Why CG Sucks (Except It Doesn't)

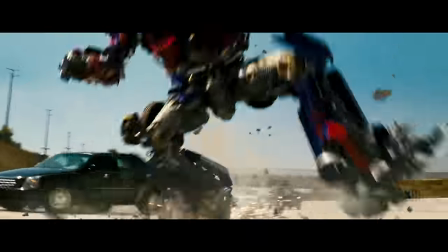Let me ask you a question. Do you think computer-generated visual effects are ruining movies these days?
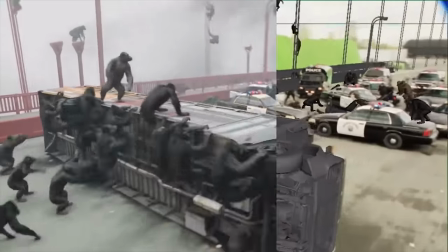Do your eyes glaze at the glut of glossy CGI-stuffed summer blockbusters?
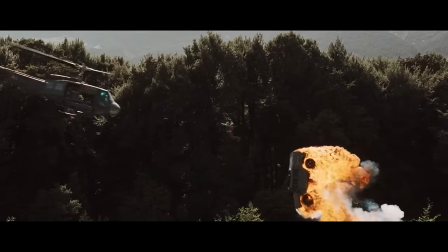Do your fingers rage across subreddits and message boards about a simpler, better time?
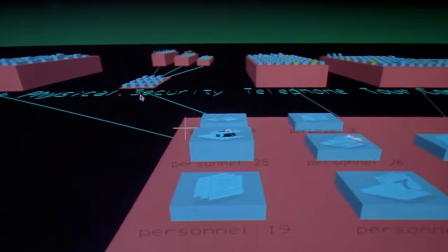Back before computers ruined movies. If only we could return to the cinema of years past.
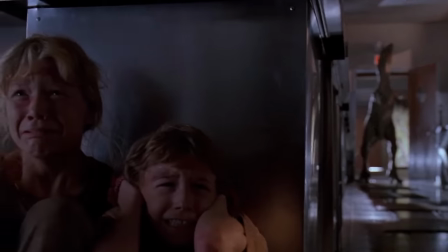The cinema of 1992 or 95. Like, you know, I don't know, when did the first Jurassic Park come out again?
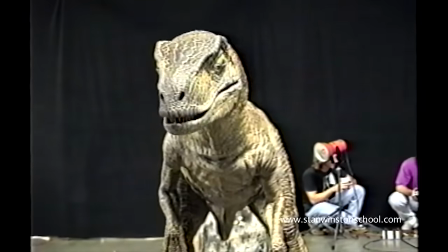Whatever year that was. Man, that movie holds up, right? You know why? It's because they use practical effects.
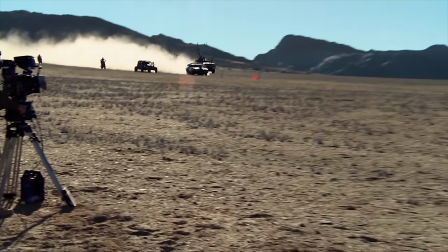And you hear that a lot these days too, how practical effects are always better and filmmakers just need to use more of them.
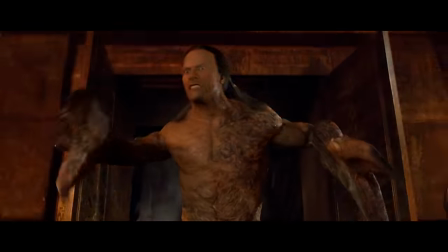Because the fact is, computer-generated visual effects look bad, and they're ruining movies.
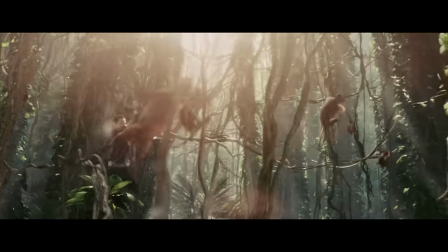Right? You see, I don't think so. I think the reason we think CG looks bad is because we only see bad CG.
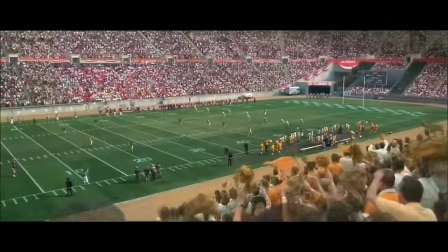See, amazing, wonderfully-executed CG is everywhere, you just don't know it.
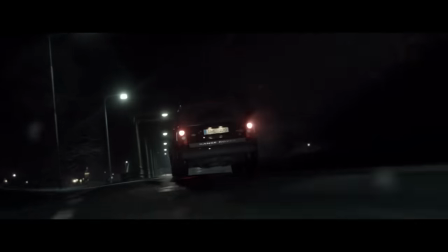When done well and paired with solid storytelling, you will rarely notice that what you're looking at was churned up by a dirty soulless computer in some kiwi basement.
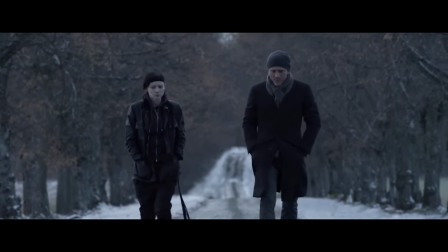It's because great visual effects serve story and character, and in doing so are, by their very definition, invisible.
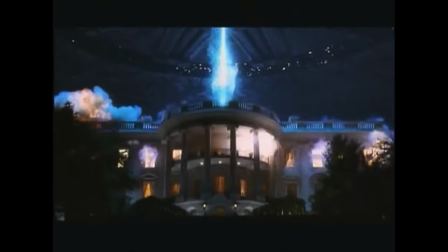And the way you get great images has nothing to do with doing more practically, although certainly that can help.
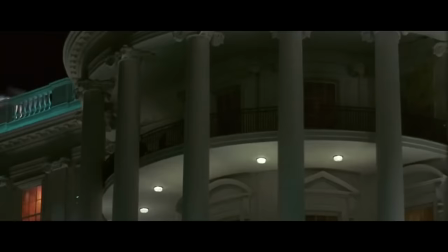It has to do with understanding the strengths and weaknesses of what the computer can do and playing to those strengths, while supplementing the weaknesses with other techniques.
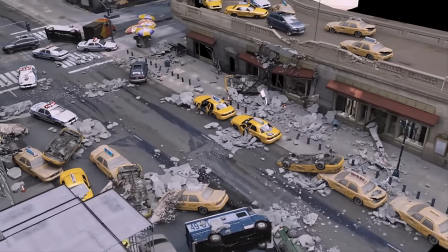Like right now, computers are really good at rendering things. Cars, tables, chairs, buildings, solid objects.
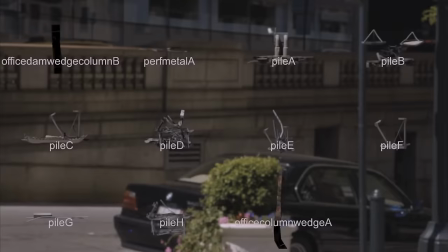Computers handle that stuff fantastically and it's used all the time. You don't even realize it. Like vehicles.
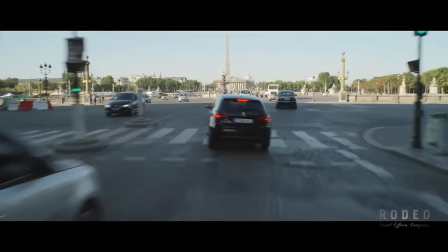So these days, any movie, when you're in the air and you're following a car on the street, that's a CGI car.
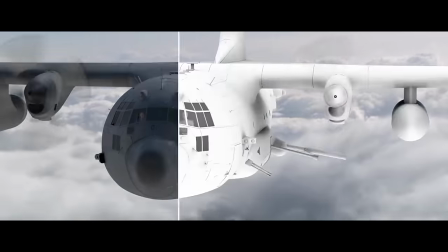Heck, anytime you're in the air and basically see anything moving, another helicopter, a plane, what have you, that's probably CG too.
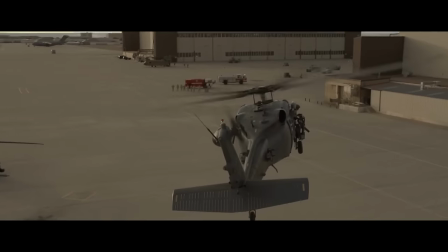Like obviously this is. But so is this. Car crashes too are using CG cars.
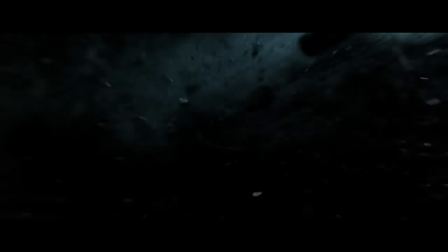I mean, it's much safer that way. And sometimes it's an entire city.
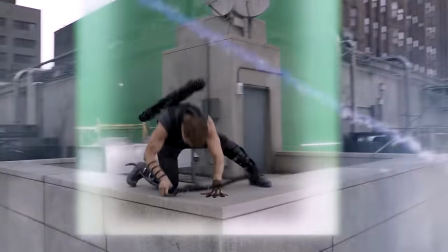I mean, Iron Man flying through Manhattan in the Avengers, the entirety of New York was built from reference photos in the computer, allowing them to fly the camera around wherever they needed it to.
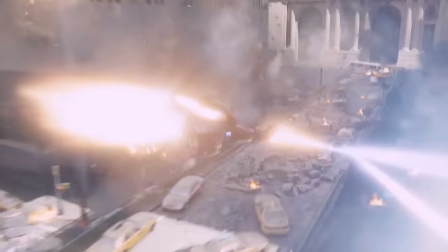And take a look at Iron Man himself. I mean, sure, duh, I hear you thinking, when Iron Man's flying around, of course that's CG. But did you realize that it's fully CG even with just Robert Downey Jr. standing around?
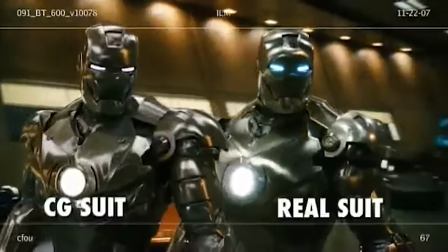I mean, they shot a real actual metal suit for reference for the first movie, and then they replaced the entire thing with CGI.
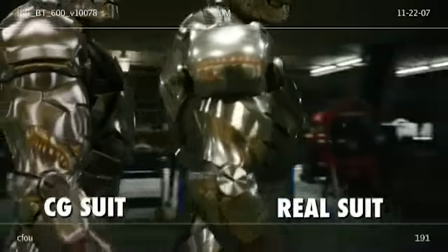Robert Downey Jr. barely wears a practical suit these days when they shoot these things. They just slap it on him in the computer.
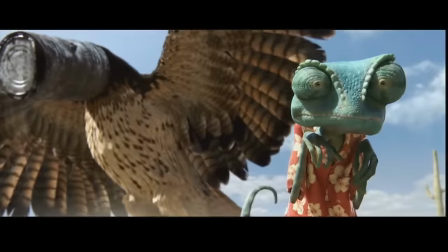Computers are also pretty good at stuff like more complex materials, stuff like cloth, animal fur, and skin.
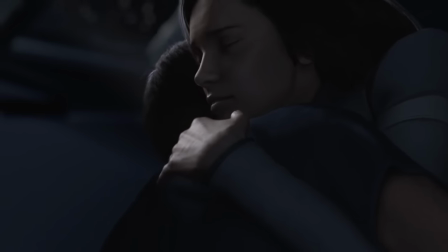Skin was a real challenge at first, because at the time, Final Fantasy The Spirits Within was bragging that they were photorealistic,
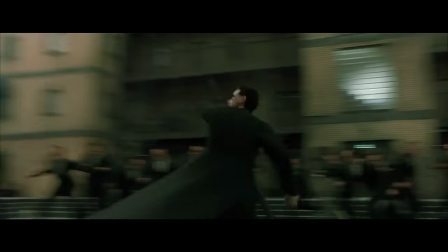and Digital Domain's early attempt at Neo and The Matrix Reloaded, well, these days looks pretty artificial.
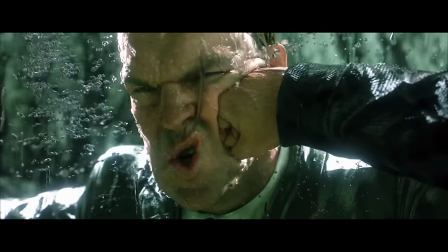But the same technology and the team that worked on him got better by the third Matrix movie, and then got really good by the curious case of Benjamin Button.
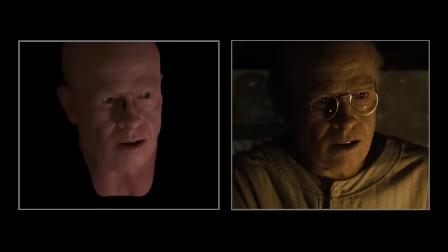Old Man Button's face is actually fully 100% CGI, even though a lot of people thought it was a makeup effect.
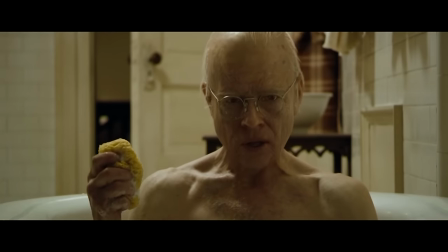But the thing is, human beings are still super difficult. It may be because we're so used to what other human beings look like, so any anomaly sticks out to us.
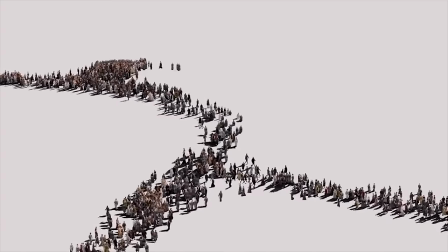Far away human beings, though, ah, it's no problem. They don't hire nearly as many extras as they used to because large crowds can be built and animated inside a computer.
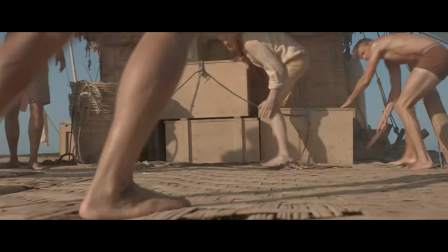Now, animals, we're pretty good at. I mean, I think so. Look, I'm not a shark, so if you ask, like, a magical talking shark what he thought about this shark, he might think it looks weird.
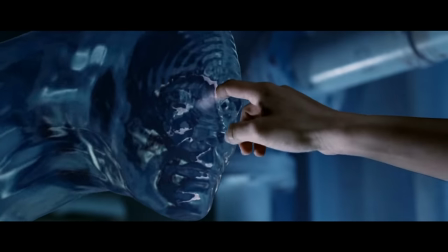But, I don't know, I feel like you'd have better things to talk to him about. When it comes to simulating our world, water computers have down. they were doing CG waves back in 1997 for Titanic.
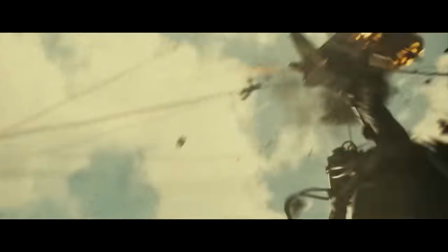Explosions, fire, and smoke, generally okay depending on who's doing it and also the context.
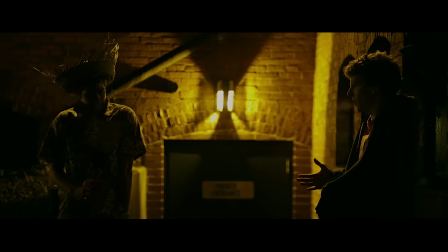Sometimes it can look a little weird like people breathing in cold environments and other times you never even realize that they didn't actually blow something up.
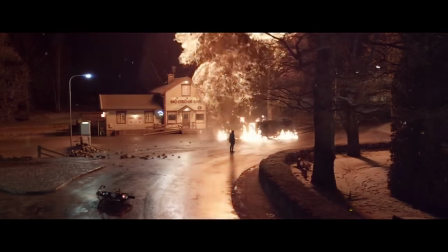You'll notice that in this example Fincher and his VFX supervisor Eric Barber made sure to have some real fire
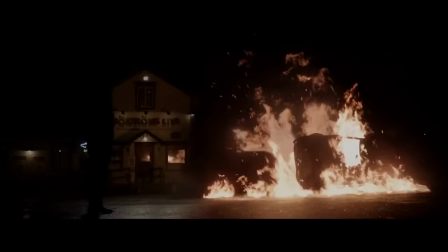in the scene which is helpful for the VFX artists when it comes time to combine CG elements with real ones.
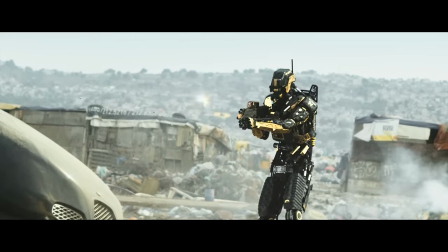And in the hands of Neil Blomkamp and Image Engine simulated reality can look really fantastic.
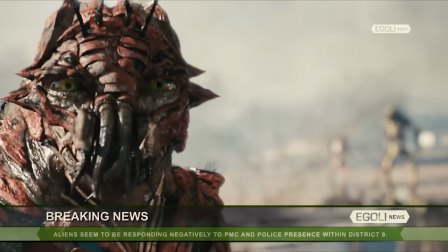Physics, though, continues to be the tough part of this, because while the materials might pass the test of looking photorealistic, often times the animation betrays the fact that it's CG.
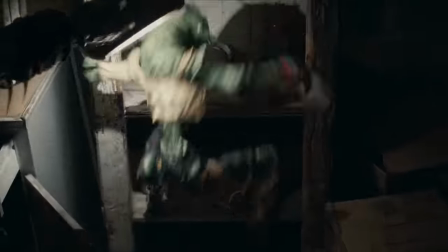A common feeling of CG objects is that they seem too light, or they don't seem to have enough weight.